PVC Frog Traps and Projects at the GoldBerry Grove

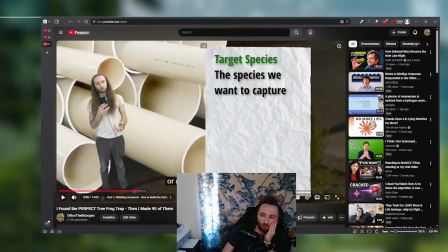yeah, it's like, it looks complicated, but it's not, I guess.
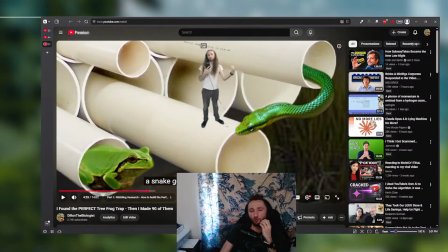And like all of this too, the tools that we have now for rotoscoping and extracting things are ridiculous and kind of crazy. So I'm going to do this way more often.
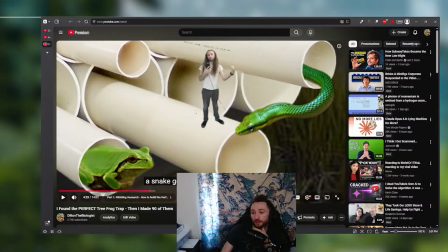This is definitely the style I'm going to cultivate, but I want this to not be the main part of the video. I don't want to waste like 3 weeks on making all of this. I just want to use these sparingly.
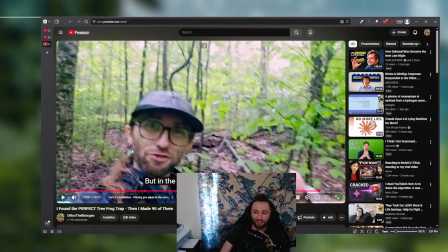And instead, I really want to focus more on content like this, but making it this more stylized way.
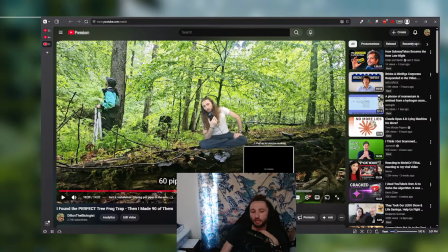So I really want to be leaning into these last 4 minutes of this video.
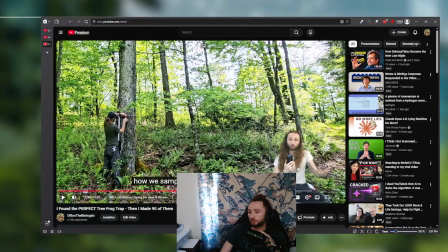Not constantly narrating over it necessarily,
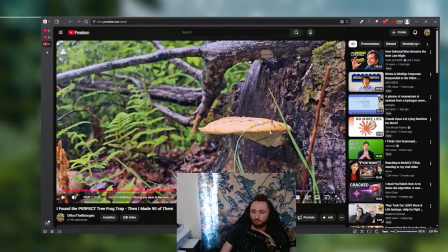but doing more of these like fascinating shots, kind of syncing to the music,
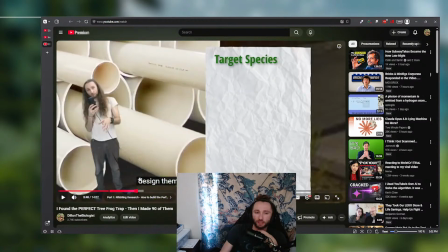funness, I would say, and breaking to these types of shots for education, right? So yeah, it's just gonna take some finagling and making sure things are done right.
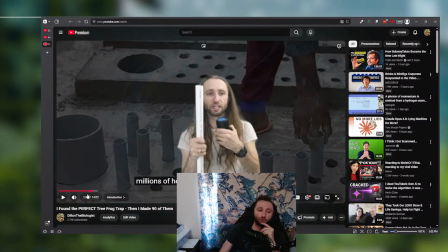Like this, I think my problem is this intro felt too much like this educational site, right?
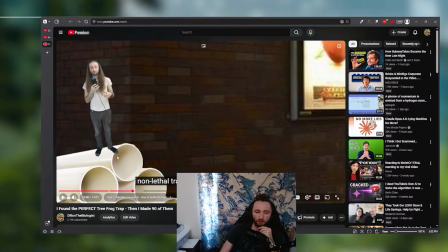Like it's the same type of style, but I should have
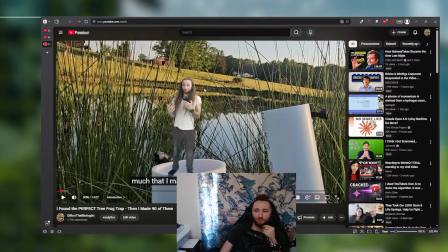basically leaned in a little more on this. I think I should have stayed longer on this sunset PVC pipes, the ones at the start of the study.
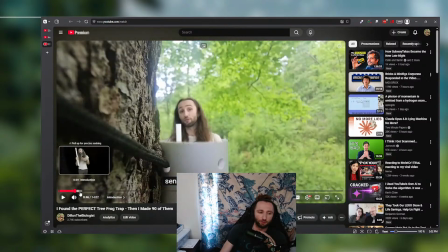So like instead of doing this whole
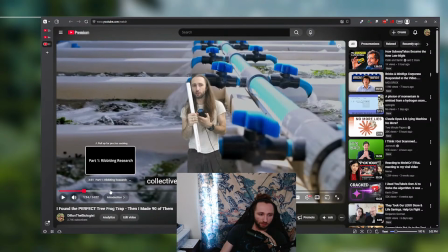thing that I did, whatever I did, this whole bit, I think I would have rather explained. Yeah, how would I have done this?
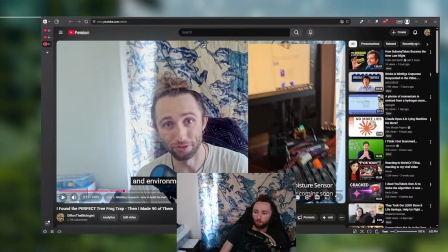I feel like I would have explained this part. Maybe I should have explained this more. No, because I would have wanted a shift to the desk. This is like a scene change that I wanted.
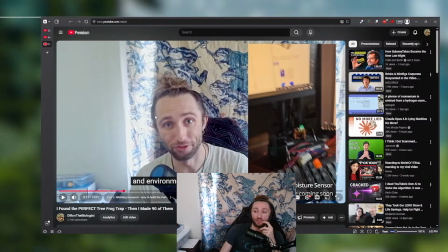Because I do these as my I don't want to set up the green screen and I need to explain something shots. Which will be filmed inside of a tent coming up or outside.
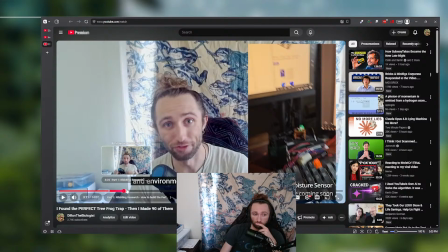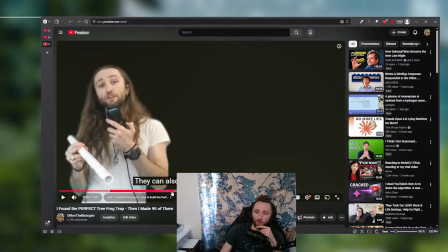Yeah, I think what I just need to really do, is think about when do I green screen myself in versus when do I talk.
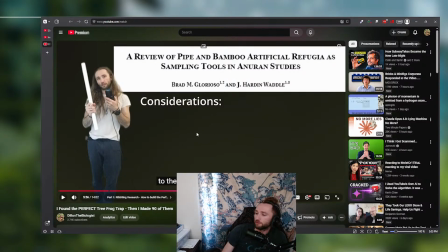See, because like this, like I don't want to, like this is a perfect example of why I want to green screen myself in, right? If I'm talking about the paper, dude, I don't want to have to look up the paper in the field. I don't want to look at my notes while I'm in the field. I don't want to have to remember Glorioso and Waddle, whatever year this was, did it and said this and that, and they referenced this and that.
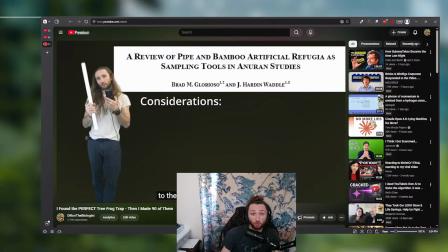Like, it's just too much, and it's something that I need to say on a script with notes. Because even if I have it in the field, I may say it wrong. And it's just something I don't want to do, and I don't want to do just narration for everything, right? I think there are tangible benefits to having a person visible, right?
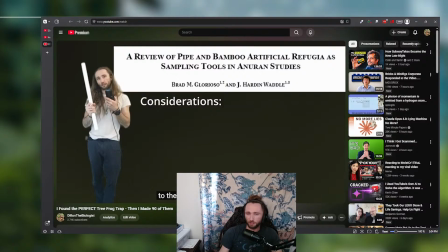And I think some of it is, one, connection, right? I think like I'm trying to form a personal connection with the viewer, and having a human to look at does that. Two, I think that we're losing a lot of icons in wildlife and education, and I think it's harder to do that when you're just a voice behind a screen.
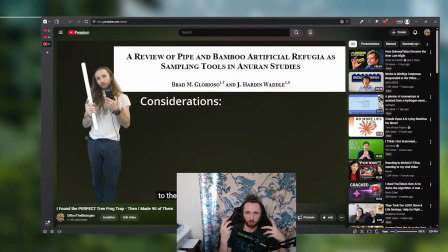And also, I think there's like, you can understand people better when you can kind of look at their lips moving, right? So for that type of stuff. So, you know, just a lot of reasons, but also I think like you just form a better connection with the audience, and that makes for a better viewing experience, you know?
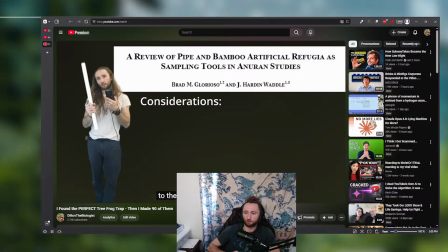So this is something I would green screen myself in, and I don't know how I want to do this background in the future, right? So I don't know if I want to, you know, maybe this is something I should have done with more B-roll footage like this.
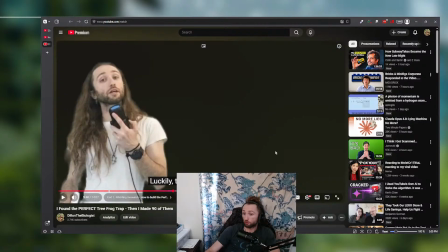Maybe instead of this nondescript background, I should have done something more like this, right?
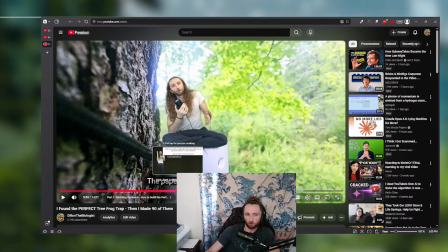But what I think my struggle was, I was just sort of talking about stuff.
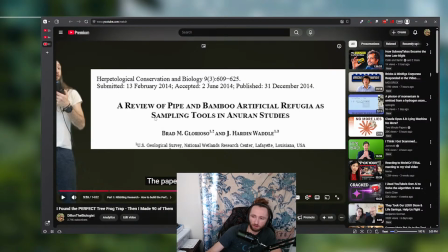And then if I'm doing something in the background, it's like, well, wait, why am I doing that stuff in the background?
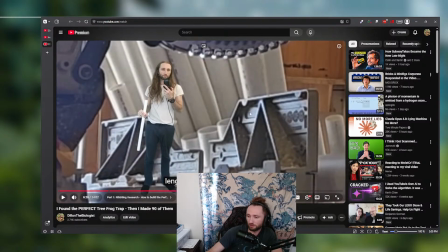I'm talking about this paper. I originally, I think, put myself over like one of these things when I was talking about the paper. And I felt it was just like distracting.
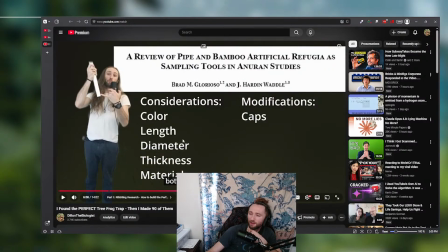So yeah, you know, I did just kind of struggle with how to put it in the scientific paper side. And I think this section could have been developed way more, but I didn't know how to develop it without wasting another 10 hours.
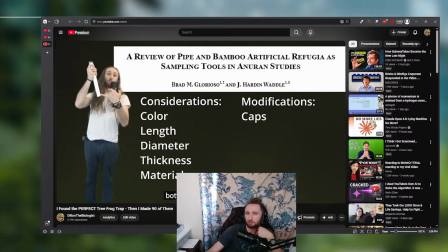And, you know, I was like, well, how much of a benefit am I really adding versus just listing out all the considerations and modifications and then just saying, here's what we did.
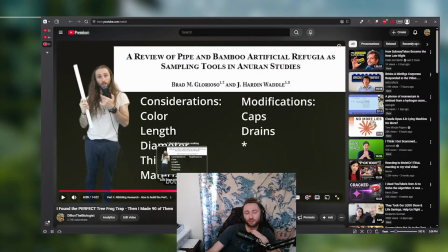We did this. I do think, though, I maybe should have gone into the different considerations, but I didn't plan to, and I didn't structure the whole video with this in mind. So
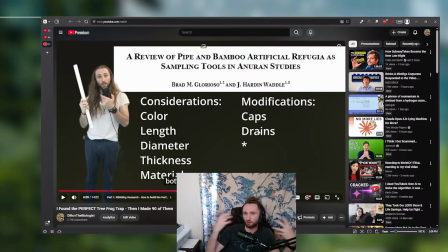I recognize there's some educational benefit to doing this, but I also thought that going in depth on these different considerations and modifications would have overall been bad. I think it overall would have been too boring for the viewer. And that's why I didn't.
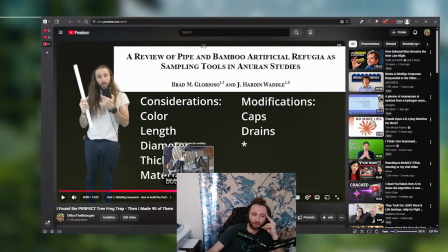So, yeah, so sorry, I just have like so many different design considerations with this.
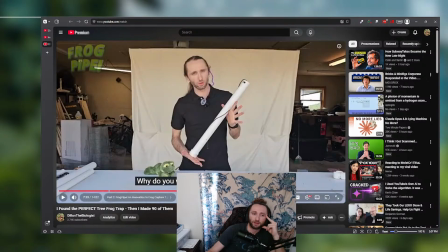But the thing is, if I reshot this video, it would be 1,000,000% better, right?
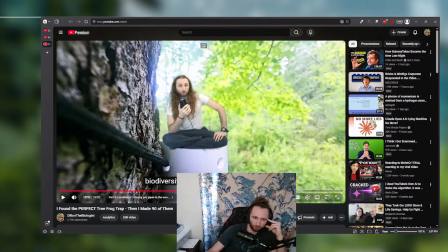And the next video will also be better. And right now, I think I'm just kind of going in circles on this video, and I've talked about it in depth.
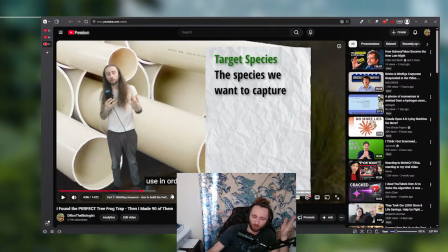We'll be setting up more PVC pipe projects. I'm going back next week to do more ecology surveys. I'll be doing some more pond sampling, and I think I'll make a few videos about that and like how we're sampling the pond and kind of try to make it into a bigger thing,
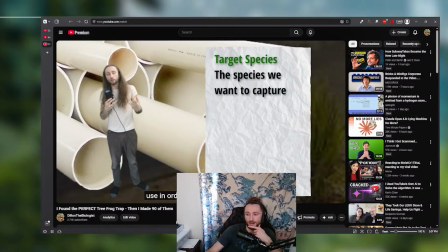you know, a little bit more of a fancy dancy doodad. It'll probably be a 3-parter that we'll eventually make. So the first would be, yes. I just thought of something beautiful.
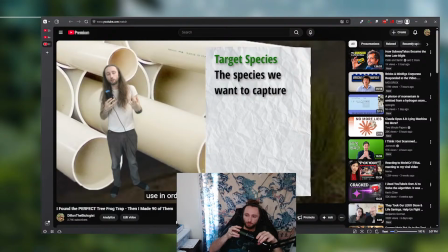Oh, God. Okay. Okay. Here's the thought. So we have to sample a pond. We need to do a full biodiversity study.
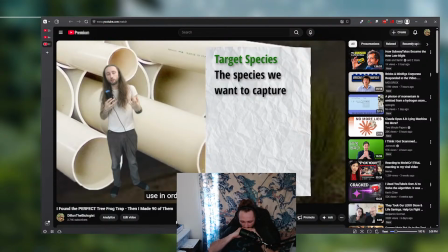We can make one video out of it. It's a lot of work for one video. Maybe we should, but I think otherwise. Instead, why don't we make 4 videos?
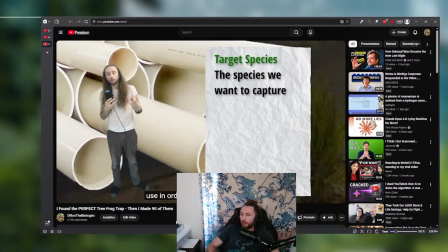What? That's crazy. Actually, let's do 3. I choose 3. Why? Because it fits better with what I'm thinking. Now, they're all going to be linked narratively, and we're going to try to like keep them consistent, okay?
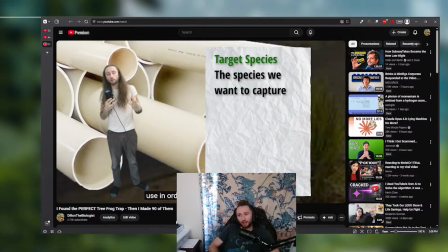My issue right now with the pond is that I need some supplies before I could fully sample them. So I could either wait a month before I have all my content, or I could just put some stuff out while I get the other supplies.